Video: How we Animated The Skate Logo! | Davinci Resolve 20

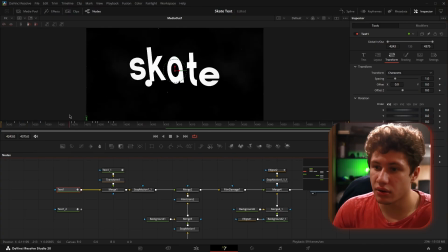12:04 And so combining our offset with our slight Z rotation, and then adding in a little bit of that same squash and stretch animation that we see in our reference footage,
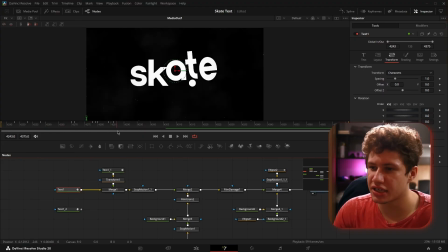12:18 you can see that every letter now has just as much personality as our reference footage.
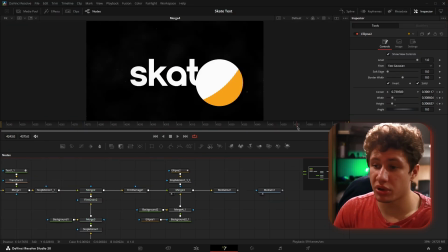12:25 And to top it all off, what we've done with our period here that slowly grows to
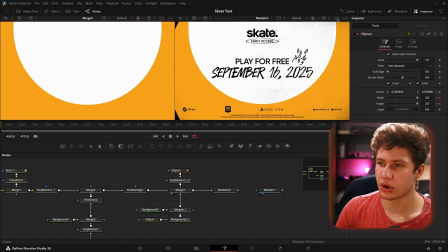12:30 encapsulate the entire screen with what would be the early access screen is we've simply taken an ellipse,
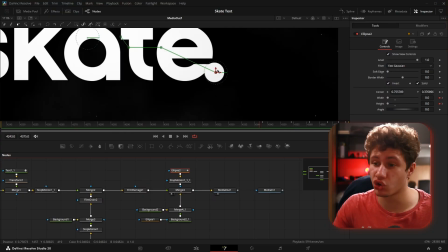12:38 which is just a circle mask, and we've slowly
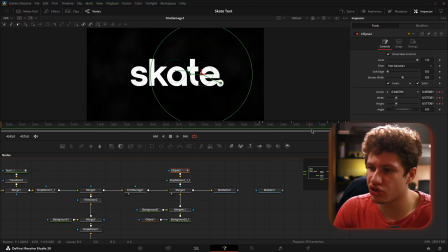12:41 sized it up with the same kind of animation that we see in our reference here. And after we have it animated properly, all we have to do is plug it into the input mask of our merge with our simple mimic background here, and it ends up looking like this.
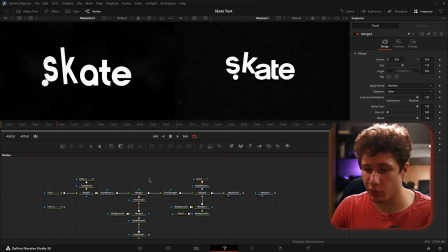13:04 Not bad if I do say so myself. One extra touch that we did was not only adding the stop motion for our fast noise here, but also adding some stop motion for our text, as well as for our ellipse as well,
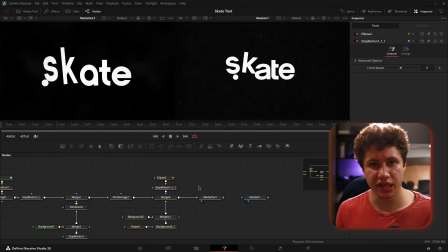13:20 so that every single animation gives off the same kind of stop motion feel. Now, if you're enjoying the video and you're getting some value from behind the scenes breakdowns of effects in DaVinci Resolve, then you might get even more value from going to the link in the description and joining the Discord.
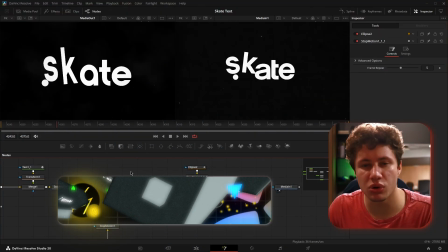13:37 Inside, you'll find a growing community of awesome people learning Resolve and having a blast just like yourself.
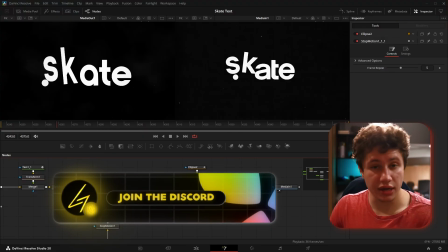13:44 You'll be able to keep up with news on videos and also get notified when new free presets come out.
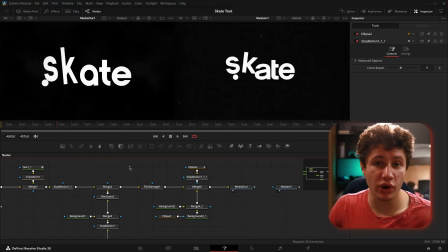13:49 Not only that, you'll also be able to put in your very own requests to see breakdowns of effects that you're interested in on the channel and even live on stream. So what are you waiting for? Tap the like button, hit the subscribe button, click the link in the description, and I'll see you on the inside.
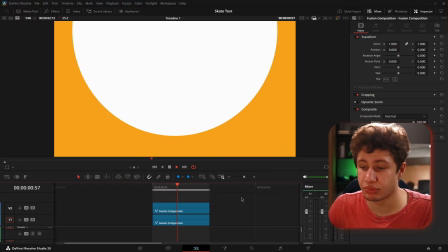14:04 This has been another Resolve Effects breakdown. Thank you everyone so much for watching.
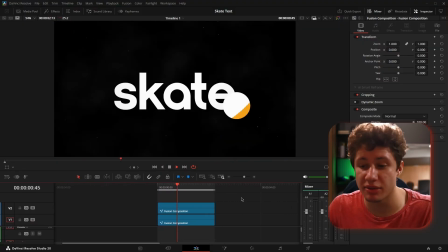14:10 If you have any questions, comments, let me know in the comments below. If there's something else you want to see, let me know in the comments. Stay tuned for streams, join the Discord for awesome and new and exciting stuff.
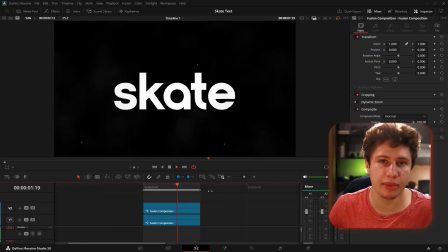14:22 You also get sneak peeks at what kind of content is coming up, and I'll see you in the next video.